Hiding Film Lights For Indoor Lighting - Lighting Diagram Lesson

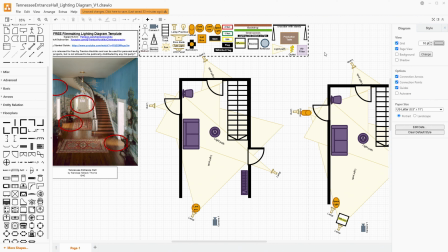(20:34)
If you were using a backdrop back here because this was some sort of set, then you would need to have lights that light that backdrop.
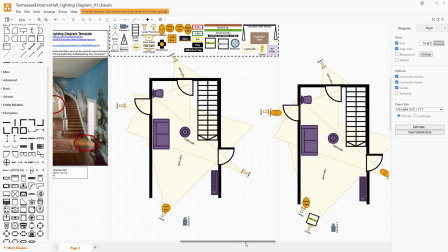(20:42)
But since I'm kind of going for a more budget look here,
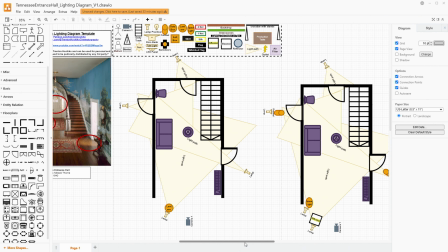(20:45)
let's say that you've got to rent this location instead of having to have a studio and all the craftspeople to actually make this level of architecture for,
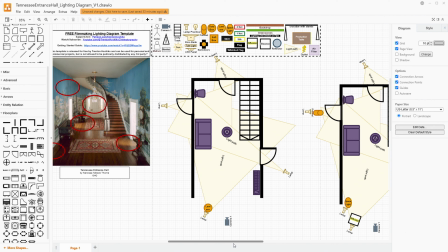(20:55)
your film. I think it's more realistic for the purposes of our conversation to talk about it as a rented location and how we're going to be lighting it.
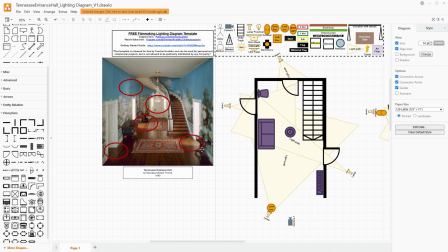(21:04)
But this kind of look where you have doorways and lights that are casting from the side into the main space is one of my favorite little tricks to get more light into your scene and to just add some more shape overall,
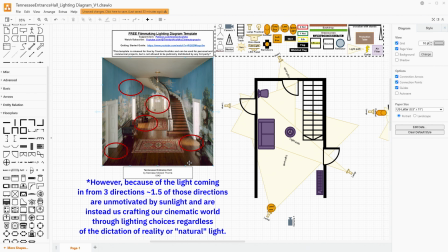(21:17)
because all of those then become sort of implied motivated sources rather than having it maybe look a little bit more unnatural. Now, I don't necessarily think the natural lighting is the end all be all. So you could also take these if, we're doing that scary scene like we were talking about, and you could take those streaks and turn them red.
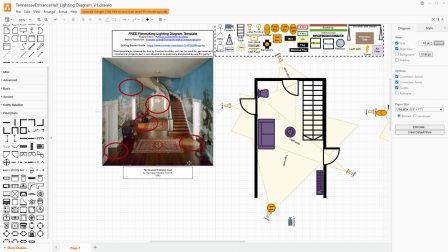(21:35)
You could turn them blue. You could make them more abstract to really get into more of a feeling or a psychology of your character as well. So there's lots of different things we can do here, but I think that it's always a really neat way to hide your lights is by just having
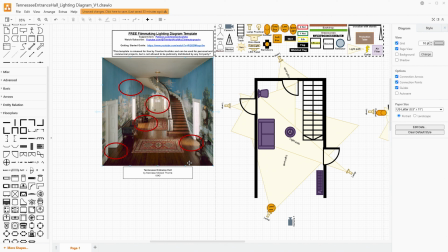(21:52)
them be coming from side rooms and have people pass through that pocket of light. And as I said at the beginning, if you need just a little bit more light, or maybe this is that night scene like we were just talking about, you could turn this chandelier on also,
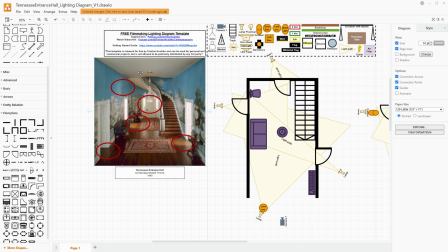(22:07)
and that would give you just a little bit more light. If you wanted it to also be lit and really look like it was having a lot of influence on the scene,
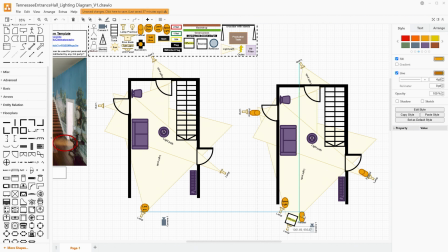(22:15)
you could totally have another Fresnel that's off to the side here that is casting upwards, aimed directly at the ceiling above it and bouncing light off the ceiling
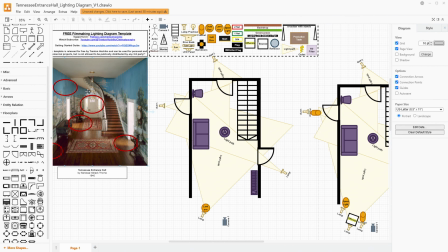(22:28)
right here to really just kind of be motivated by the chandelier's cast.
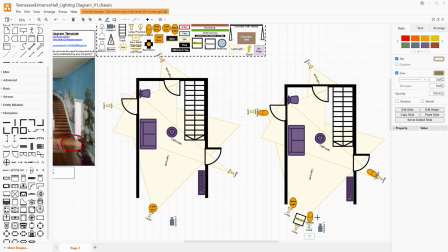(22:36)
That's something that's a popular technique, and I always think is a fun way to add a little bit more light to your scene.
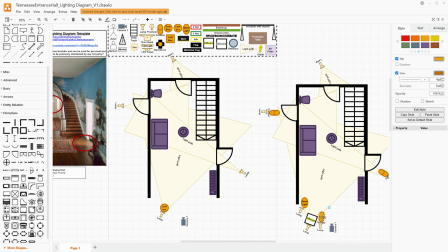(22:43)
But that's only if you want to have that be turned on in your scene. So there we go.
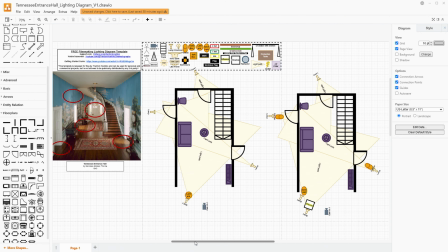(22:48)
We have two different ways to light this Tennessee entrance hall type scene, a slightly more budget version and a slightly higher budget version here. Both of these offer some distinct advantages or compromises, but really this isn't an
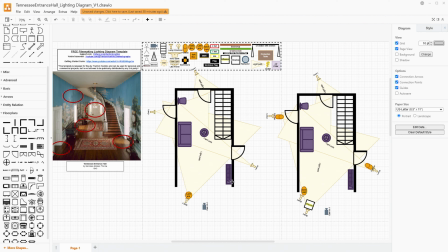(23:07)
incredibly expensive scene to light because at minimum, you really just need 4 lamps to start with, and 1 modifier. Really, the most costly thing here would be your location because this is a pretty swell looking place.
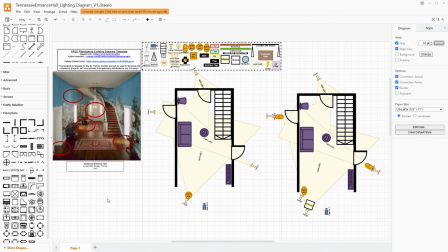(23:23)
So as I said at the beginning, if you want to get my Filmmaker Tools template, you can go over to my Patreon. That's linked down in the video's description and pick that up for yourself. Draw.io is free and open source as well, and that's also linked down below.
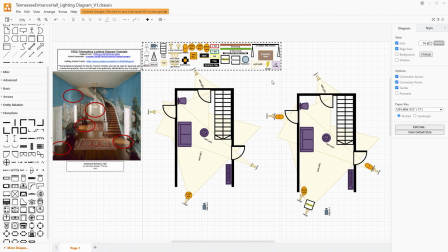(23:36)
While you're on my Patreon, if you want to join to help support these kinds of lighting diagrams and my general cinematography videos, I have tiers that start at just $2 a month.
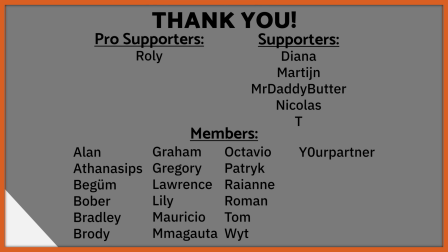(23:45)
Thank you to everybody who's already supporting me over there. I really appreciate it. My next goal is to get about 30 people between the free and the paid tiers.
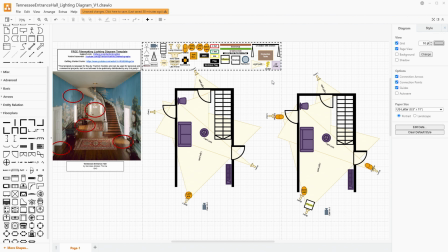(23:54)
If you want to pick up the kinds of tools that I've been talking about for making a scene like this, I have affiliate links down in the video's description. Those help support this channel as well.
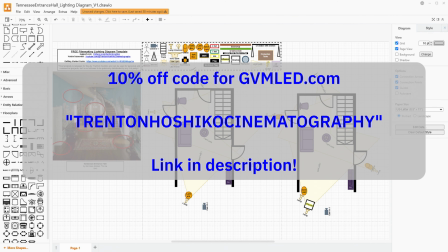(24:03)
Like I said, if you want to get into the GVM gear, you can use my coupon code that's down there as well to save 10% on your order.
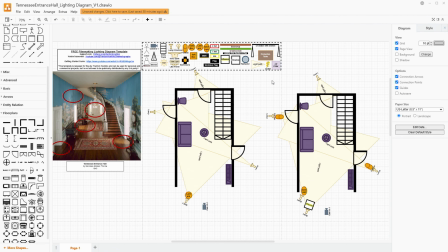(24:10)
If you like videos like this, please give me a like. It really helps me with reaching new people using the YouTube algorithm who also like these kinds of lighting, cinematography, and just general filmmaking type videos. I have weekly videos that come out that go over all sorts of types of cinematography and lighting techniques.
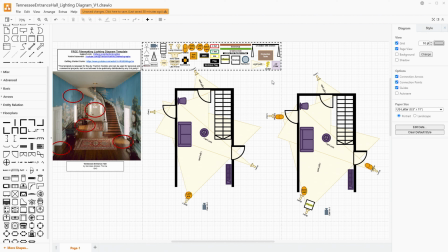(24:30)
Thank you so much for watching. I really always appreciate it. Take care of yourselves, take care of people around you, and I hope that you have a wonderful week ahead of you.